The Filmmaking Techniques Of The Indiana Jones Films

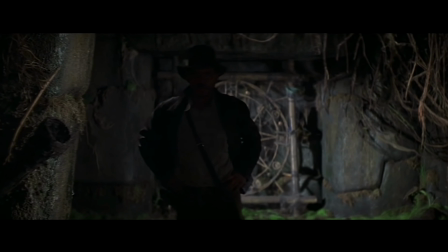0s
Among the most iconic and recognizable heroes in all of cinema,
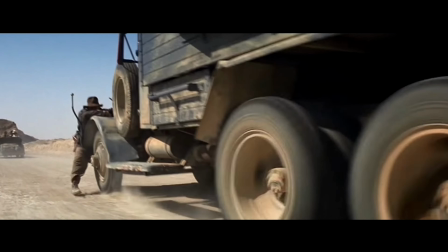3s
Indiana Jones has thrilled audiences with his adventures since his first film, Raiders of the Lost Ark, in 1981.
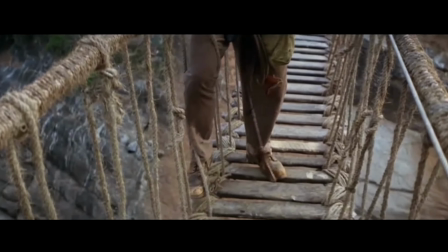11s
From dodging boulders to escaping harrowing traps and hanging off the side of tanks, Indiana Jones has done it all.
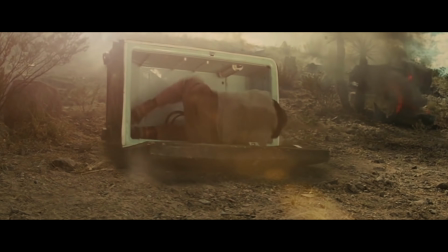18s
He's even survived a nuclear explosion. Maybe that's best left for a different video.
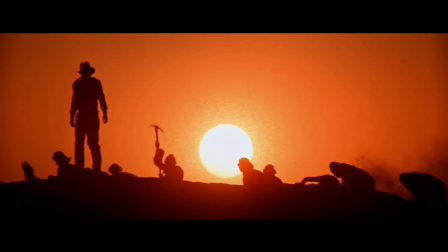23s
But what is it that made Indiana Jones the pop culture icon he is today?
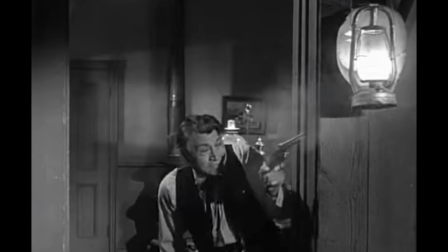28s
After all, the westerns and adventure serials that inspired George Lucas and Steven Spielberg to create the character were a dime a dozen.
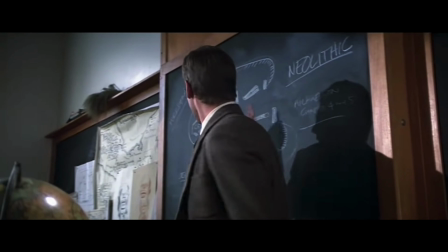36s
So what made their professor by day, archaeologist by night stand out?
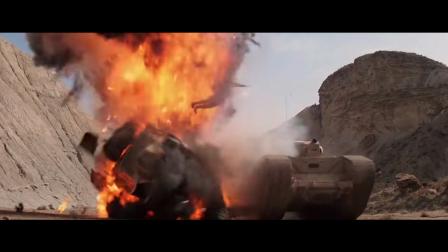41s
Was it simply the cool outfit, the death-defying stunts, maybe John Williams' incredible score?
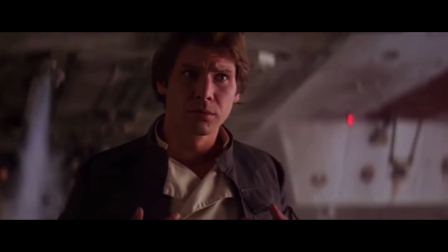47s
Or was it just the charm of Harrison Ford? Naturally, all these factors played huge roles in Indy's success.
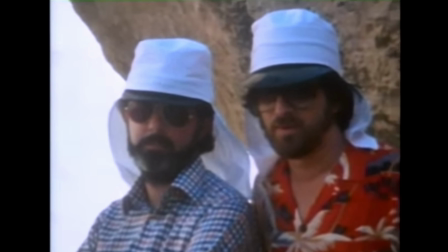55s
However, when it comes to the art of filmmaking, the most important factor is, well, the filmmaking,
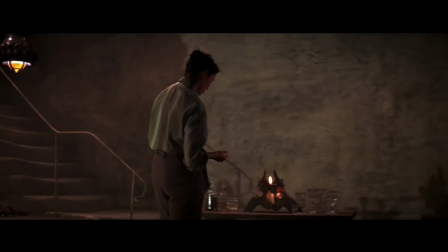61s
telling the story through the visual medium, and in this case, crafting an icon through clever visuals.
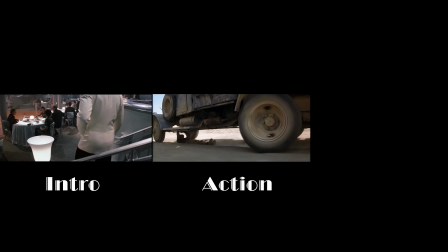68s
In this video, I'll talk about 3 key filmmaking techniques that helped elevate his standing from a
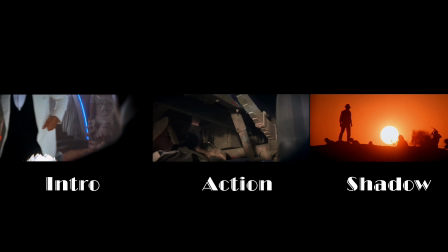74s
fun throwback character to one of the greatest characters ever put to film.
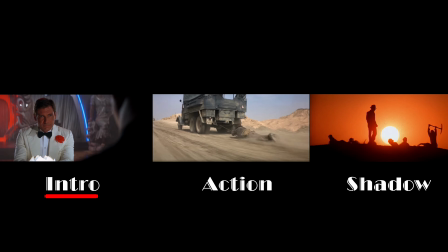79s
So let's start at the beginning.
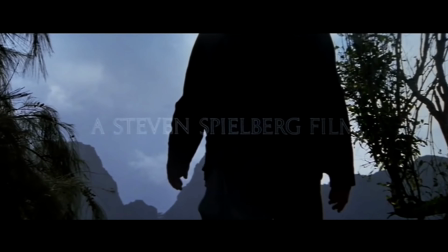81s
When introducing an iconic character, their entrance onto the screen needs to have weight and visually convey that there is something special about this character,
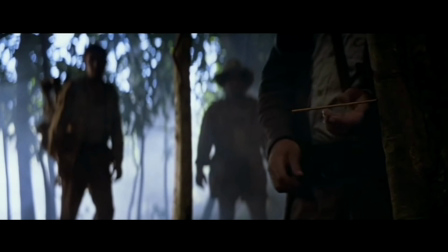90s
as well as give the audience an insight into who he is.
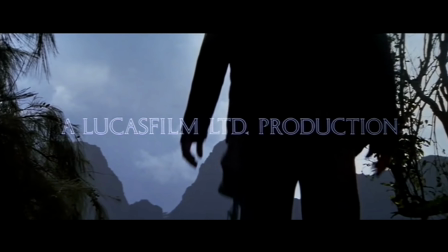93s
And in each Indy film, this is done by Indy entering the frame from off-camera, left or right, and then sitting on that shot,
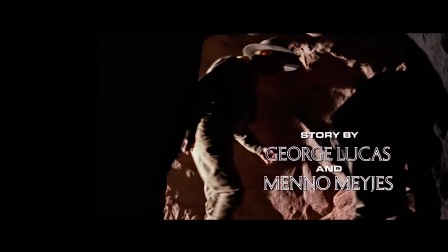101s
giving the audience time to lock onto his profile, all the while keeping his face concealed from the camera,
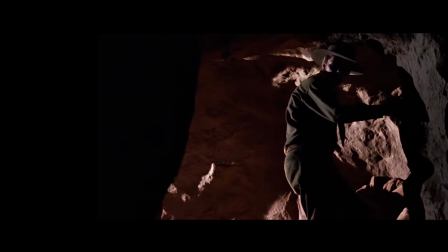108s
either blocking Indy with his back to the camera, or by keeping his face left in shadow,
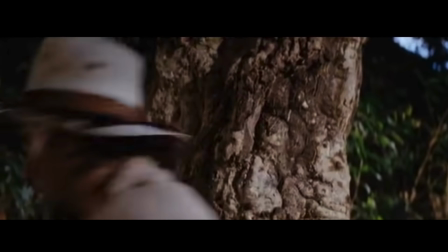113s
before a very theatrical and dramatic reveal.
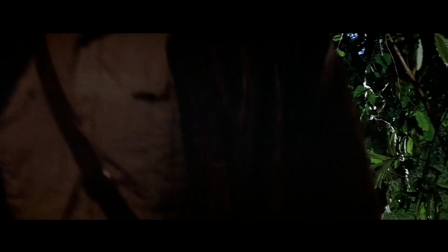117s
The opening scene from Raiders of the Lost Ark waits a full 3 minutes before finally revealing Indy's face, building up the mystique around his character,
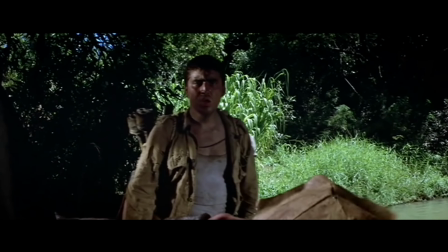126s
filming his medium and wide shots from behind, and then cutting only to insert shots of his hands as he makes his way through the rainforest. The entire opening scene is perhaps one of the best in all of cinema,
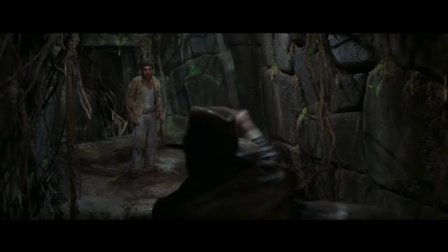138s
keeping audiences engaged through suspenseful scenes, leading to Indy's end goal of the Golden Idol.
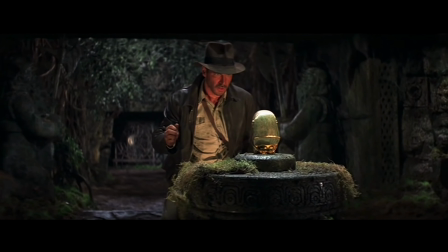144s
And it does so all while revealing some basic information about his character,
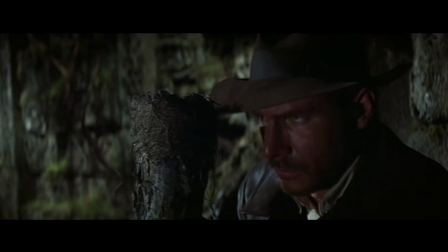149s
his resourcefulness, intellect, bravery, purely through the visuals,
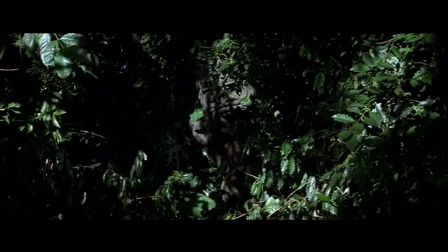154s
as there is very little, almost no dialogue throughout it,
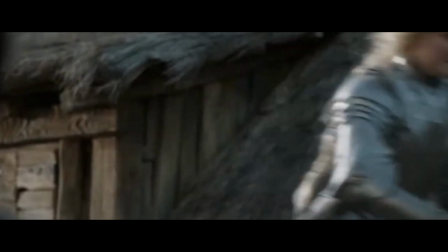158s
which, when contrasted against many modern films where the audience is flat out told what to think about the heroes,
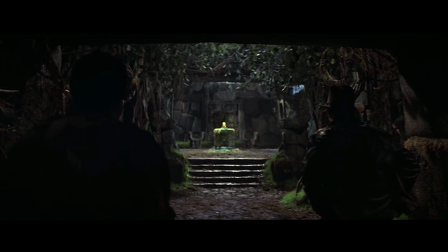164s
it's all the more impressive, exemplifying the old adage of show, don't tell.
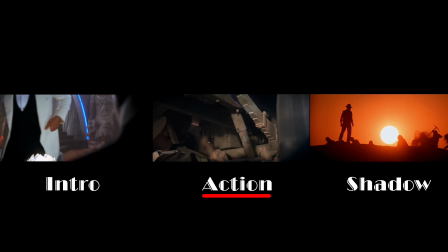170s
Next, let's look at how Indy is presented during the action and adventure scenes, arguably the most important aspects of the adventure film.
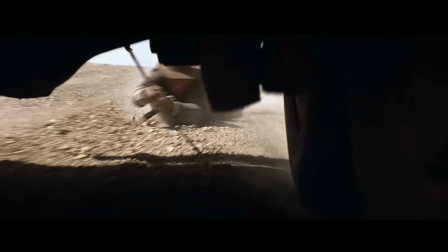178s
Indy is kept in the center of the frame during his action scenes, regardless of the type of stunt that's being performed.
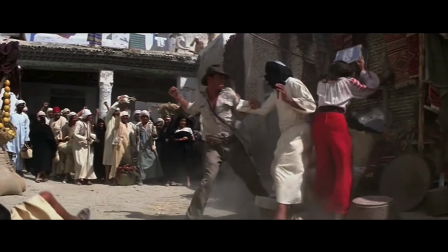184s
This keeps the viewer's eye fixed directly on Indy,
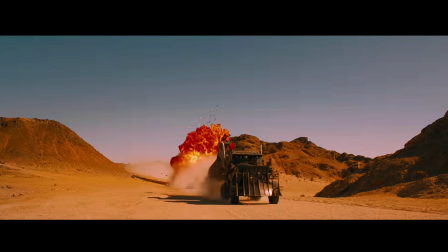188s
a technique later also used by George Miller in his action extravaganza, Mad Max Fury Road.
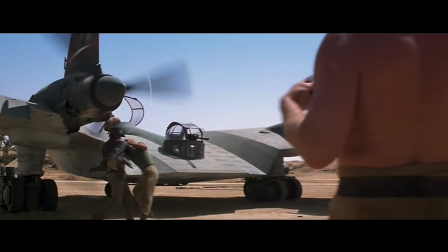195s
Spielberg also shows his mastery of the language of film and the importance of moving shots versus static shots, not only during the quieter moments of the film,
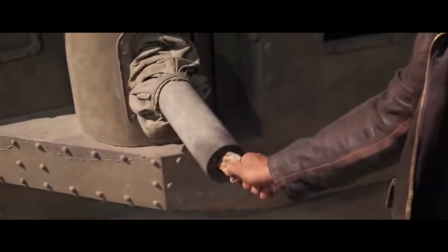203s
but also during action scenes,
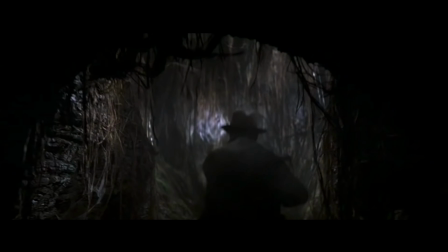206s
with the camera movement generally being motivated by the emotion of the scene rather than simply by action itself.
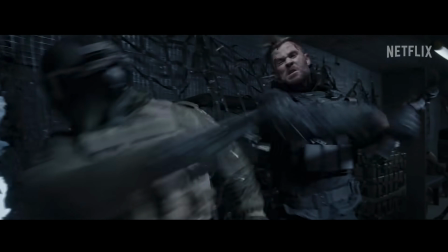213s
Where many modern action films keep a constant motion of the camera to enhance the tension, for Indy,
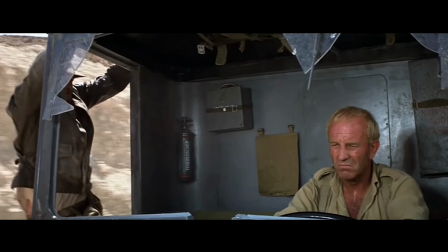219s
it's typically reserved for emotionally weighty moments, and opts for less movement, allowing again for the focus to be on the hero.
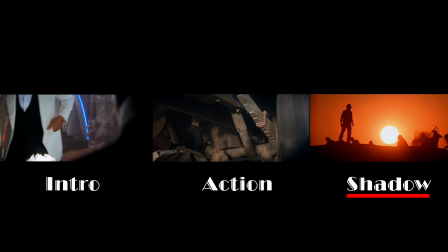227s
Lastly, let's look at how Spielberg creates a larger-than-life visual association with the character, making him recognizable even from afar.
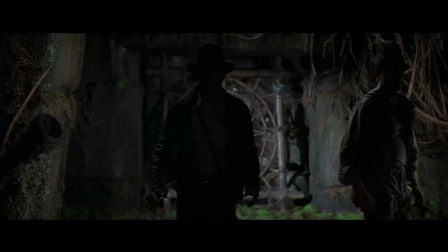236s
He does this in a way that, at the time, was a bit unconventional,
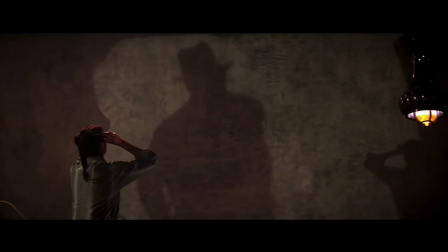241s
utilizing both harsh shadows outlining Indy as well as his silhouettes in a variety of ways.